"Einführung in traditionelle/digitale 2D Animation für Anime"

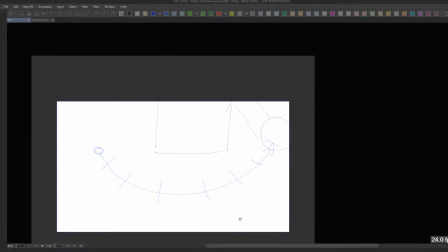[78:23]
Ja. Und das jetzt, du siehst jetzt, man sieht jetzt direkt, wie smooth die Animation ist. Ja, das bewegt sich jetzt schon echt schön.
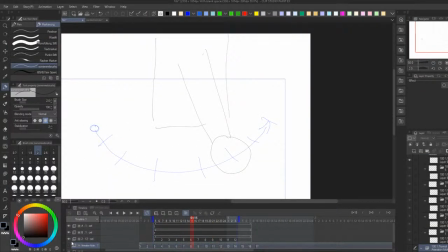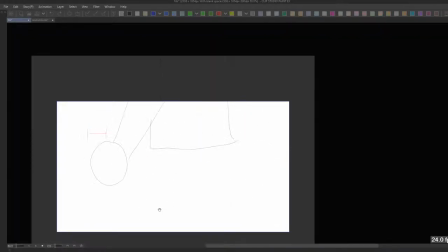[78:37]
Hier jetzt nochmal ohne die Arc, ne? Und smooth, ne?
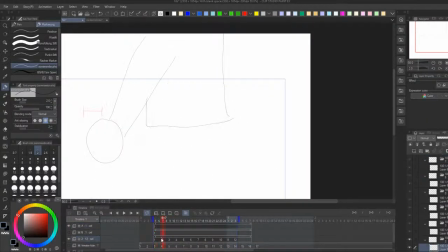[78:43]
Sieht auch schon mal ganz gut aus. Prinzip Nummer 2. Was war der dritte? Ja, genau. Timing. Timing wird jetzt interessant.
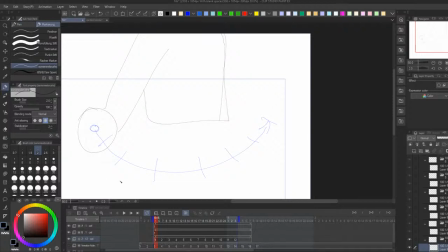[78:57]
Timing ist nämlich echt gar nicht, ist auch gar nicht mal so schwer. Hier unten seht ihr jetzt meine Zeitleiste. Ich habe ja jetzt nur, bin jetzt noch gar nicht auf mein Interface hier eingegangen, aber hier auf meiner Zeitleiste, da sind meine Frames draufgelegt quasi. Und dann haben wir jetzt hier momentan 12 aktive Frames, die gezeigt werden.
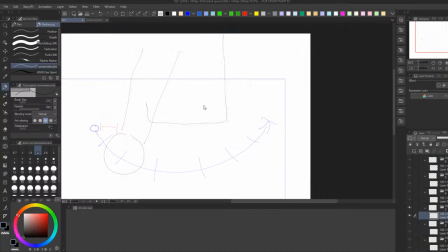[79:16]
Hier in diesem blauen Bereich wird die Animation abgespielt. Hier oben seht ihr dann quasi die Anzahl an Bildern, Ich kann das auch mal eben noch ändern. Sekunde. Das wäre dann der.
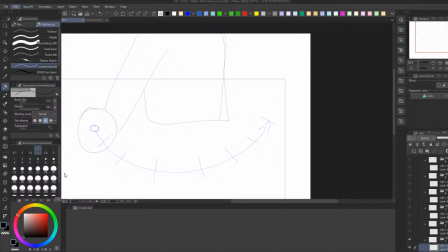[79:36]
Nein, das wäre nicht der Standard. Bei 1 wäre der Standard. Sekunde. Das wäre der Standard. So würde es dann standardmäßig aussehen. Und hier sieht man dann, wie dann quasi hier der Frame.
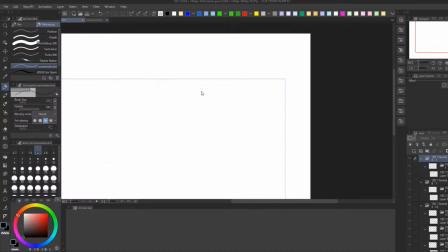[79:50]
Also hier beginnt es dann, das sind ein Frame, 2, 3, 4, 5 und das geht dann bis 24 und 24 Frames ergeben dann eine Sekunde. Und wir benutzen momentan das Timing von Twos und das Timing von Twos bedeutet,
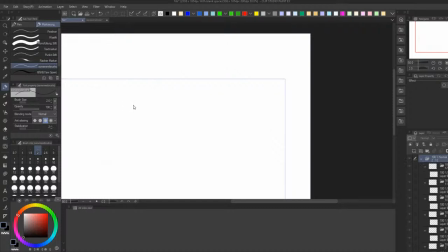[80:05]
dass alle zwei Bilder, also 1, 2, ein neues Bild quasi genutzt wird. Also beziehungsweise eine neue Zelle nennt man das auch. Also ein gemaltes Bild nennt man auch eine Zelle. Also in dem japanischen professionellen, das ist der japanische professionelle Begriff dafür.
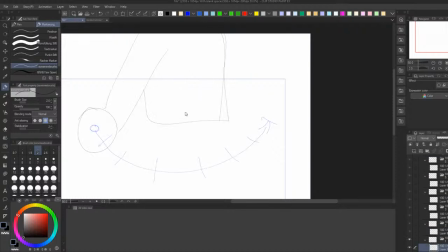[80:25]
Und ja, wie gesagt, so, dann bewegen sich alle zwei Bilder quasi, bewegt sich der Arm einmal vorwärts. Jetzt zeige ich euch das jetzt nochmal genau. Hier 1, 2, 1, 2, 1, 2, 1, 2, 1, 2 und so weiter.
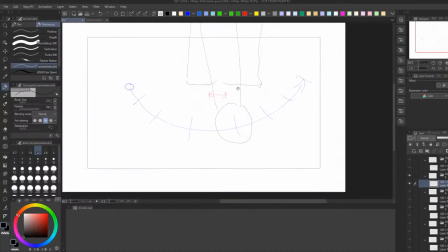[80:41]
Ne?
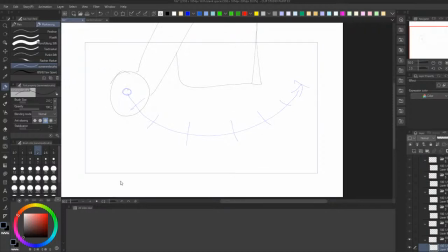[80:42]
Und im Endeffekt könnte man auch sagen, man hat jetzt die 24 FPS einmal durch 2 geteilt und man hat jetzt 12 FPS daraus gemacht, weil es ja auch nur 12 Bilder innerhalb dieser 24 FPS gibt. Ja.
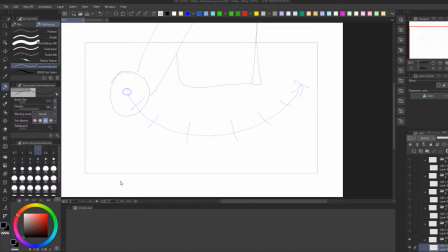[80:58]
Wenn man jetzt natürlich noch weitergehen möchte und man möchte jetzt zum Beispiel 8 FPS zeigen, dann geht man quasi hin und macht alles Threes. Also man geht quasi hin und ich füge jetzt zu jedem dieser Zellen eine Länge von einem Frame zu.
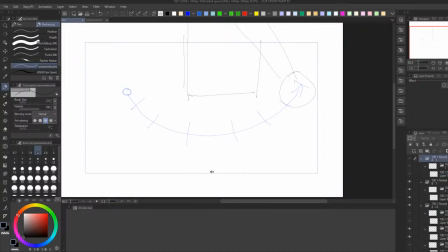[81:18]
Und dadurch wird sich das jetzt wesentlich länger und langsamer anfühlen.
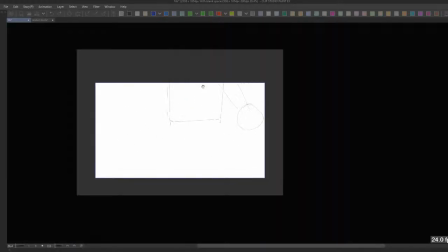[81:24]
Aber vielleicht hat es jetzt auch ein bisschen mehr Gewicht. So, vom Gefühl her.
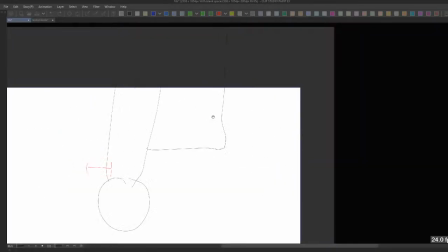[81:30]
Ich meine, was sagt ihr? Ich denke schon, dass das, dass das jetzt ein bisschen verschieden ist. Aber das ist Timing im Endeffekt. Wenn man halt das Timing vernünftig kontrolliert und ich sag mal, man möchte jetzt Dinge langsamen oder verlangsamen oder beschleunigen,
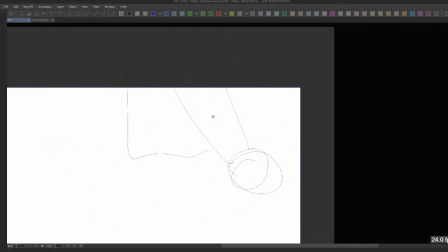[81:46]
dann kann man halt hingehen und das Gefühl der Animation grundlegend verändern. In Anime werden viele Threes benutzt, aber auch viele Twos teilweise. Also je nachdem, wenn es Action-Animation ist, dann eher Twos.
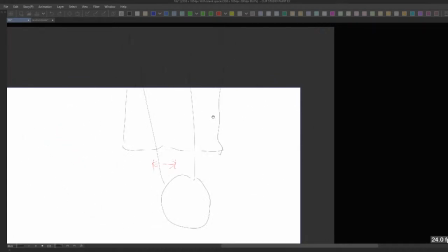[82:00]
Und dann für so, ich sag mal, Character-Acting benutzt man Threes, Fours, vielleicht sogar teilweise ja, diese Fifths, also wenn es dann. Also je nachdem, das dann kommt natürlich auch ganz drauf an, wie viele Bilder du an sich malen möchtest, weil umso höher deine Framerate ist, ne,
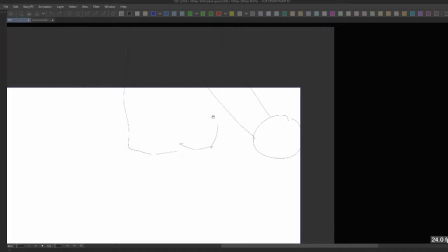[82:18]
umso schneller dein Timing ist, umso mehr Bilder musst du natürlich auch malen. Ne? Ah, shit, meine Timeline wurde nicht gezeigt. Ach, verdammt. Ja.
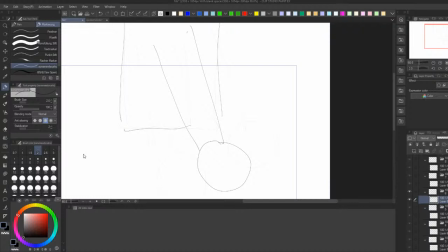[82:35]
Ah. God damn it. Na gut, dann werde ich das auf jeden Fall versuchen nochmal zu zeigen.
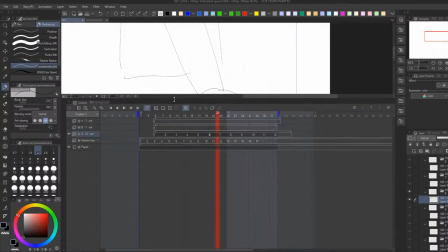[82:40]
Okay. Okay, wir gehen nochmal zurück.
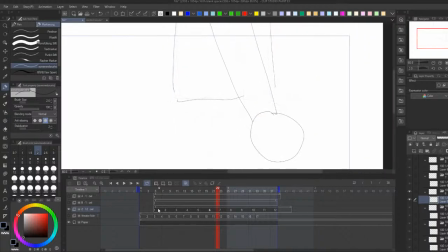[82:44]
Also, das ist ein Timing von Threes, was ihr sehr auf der Timeline seht, müsstet ihr jetzt wahrscheinlich auch sehen können. Ne? Das heißt, alle drei Bilder kommt eine neue Zelle. Und das wäre dann jetzt ein Timing von Twos, wenn ich jetzt hingehe und von bei jedem einen Frame wegnehmen würde.
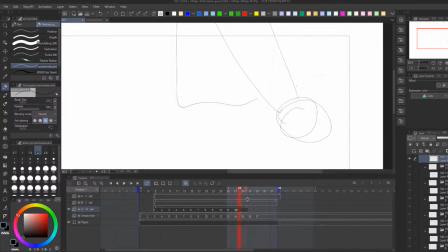[83:04]
Das heißt, wenn es auf Twos ist, bewegt es sich automatisch schneller und flüssiger.
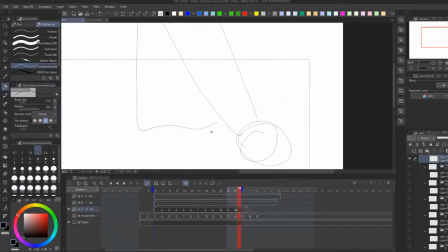[83:08]
Und während es on Threes ist, fühlt sich das langsamer und schwerer an. Ne? Also das ist wie gesagt Twos. Und wenn wir jetzt zurück zu den Threes zurückgehen.
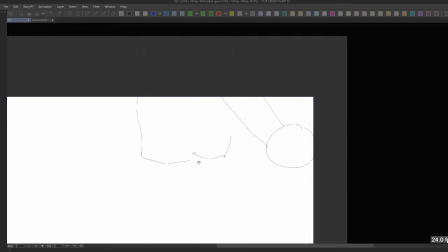[83:24]
Wäre das jetzt die Threes. Okay, ich hoffe, das macht Sinn. Jetzt auch mit der Timeline.
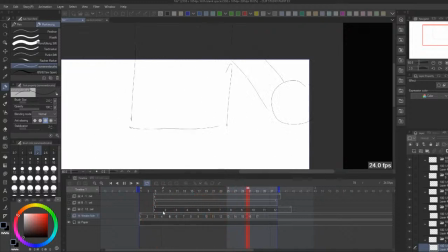[83:29]
Habt ihr das jetzt auch gesehen? Denke ich mal. Ich hoffe, ich war jetzt nicht zu schnell.
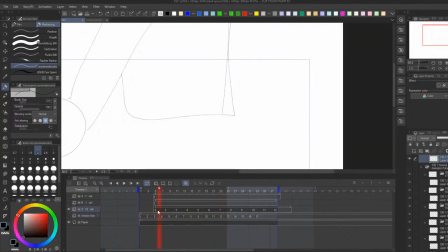Hey, warum wird jetzt. Ah, doch, da wird sie gezeigt. Gut. Okay.
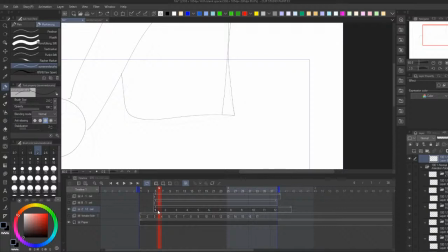Ja. So, ja. Drums TV nennt es Frame Modulation. Das ist wahrscheinlich ein guter Begriff dafür. Den könnt ihr euch mal merken.
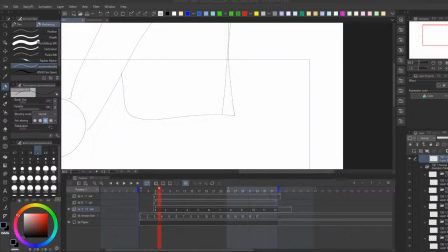[84:08]
Ja, und die Animation-Timeline, die habe ich teilweise auch mit Tab unsichtbar gemacht. Dementsprechend könnt ihr die auch nicht sehen. Aber ich habe die auch zu einem Punkt habe ich auch die herausgezogen. Deswegen wurde die gar nicht mehr gezeigt. Also da hatte der eine schon recht gehabt. Das ist mir jetzt zu spät aufgefallen, weil ich war ja noch im Stream dann. Gut,
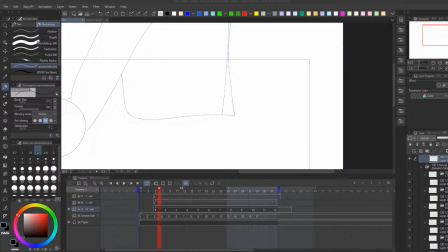[84:26]
ja, Arcs, Timing, Principles of Animation, Easing und Spacing, ganz wichtige Sachen. Auf jeden Fall mit die wichtigsten und wahrscheinlich auch komplexesten teilweise, weil die werden die größten Probleme wahrscheinlich innerhalb eurer Animation aufrufen.
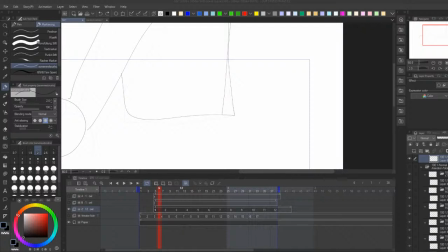[84:42]
So. Und wenn du jetzt quasi hingehst und möchtest jetzt aber dann Effekte und so weiter animieren, ist Timing zum Beispiel genauso wichtig. Man möchte halt, je nachdem, was du halt einfach für ein Gefühl darstellen willst.
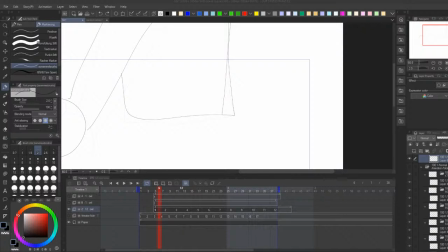[84:58]
Wenn du zum Beispiel einen riesigen Stein darstellen möchtest, der fällt und der fällt überlangsam, weil das Ding so gigantisch ist, und dann hat das vielleicht ein Timing von, dann bewegt das Ding sich vielleicht jede Sekunde einmal kurz. Oder so, wenn du von ganz weit weg guckst, sage ich mal zum Beispiel. Aber sagen wir mal, du bist jetzt ganz nah dran, ne?
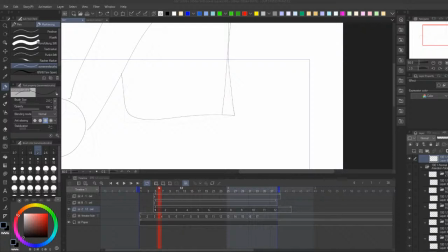[85:17]
Und du bist jetzt ein kleiner Typ und das Ding würde an dir vorbeirasseln, hör mal. Dann hat es wahrscheinlich ein extrem schnelles Timing, weil du stehst ja direkt davor und dann bekommst auch den ganzen Schwung mit, teilweise, den das Objekt mit sich zieht, wenn es halt schnell fällt.
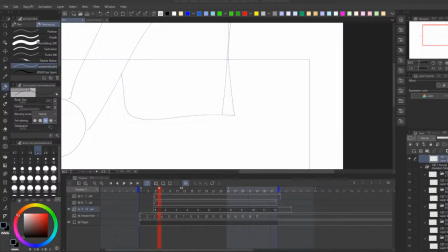[85:34]
Ne? Und natürlich, wenn das so ein großes Objekt ist, fällt es auch immer schneller und schneller. Ne? Also deswegen. Gut. Ja, da gibt es halt jetzt noch weitere Prinzipien, die teilweise aber auch ein bisschen mit Zeichnen und so weiter im Zusammenhang stehen,
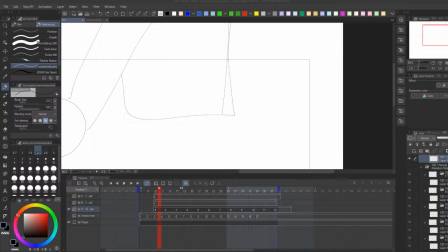[85:51]
wie zum Beispiel Staging, was auch im Endeffekt auch das Layout ist, quasi im Endeffekt. Und andere Dinge. Also da gibt es, wie gesagt, guckt euch bitte die Prinzipien mal an.
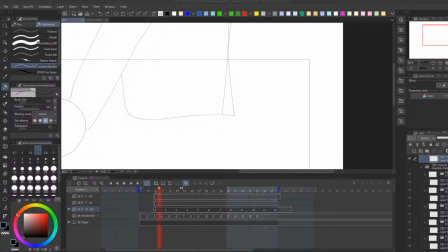[86:04]
Das ist so mein Ratschlag. Guckt euch da bitte rein. Ich möchte jetzt nicht hingehen und ein komplettes Tutorial zu allen 12 Prinzipien raushauen. Dafür denke ich, ist der Stream dann auch ein bisschen zu schade, weil ihr wollt ja noch ein bisschen mehr wissen.
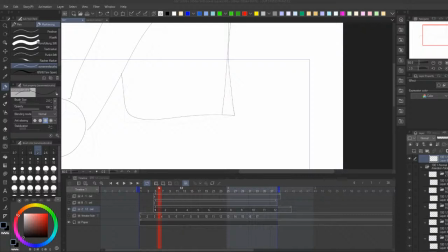[86:21]
Ne? Da kommen ja noch ein paar andere Sachen zu. Aber ich denke mal, wenn ihr, wie gesagt, für euch le selber Animation lernen wollt oder so, werdet ihr eh irgendwann darauf treffen. Ne? Das ist so ganz okay.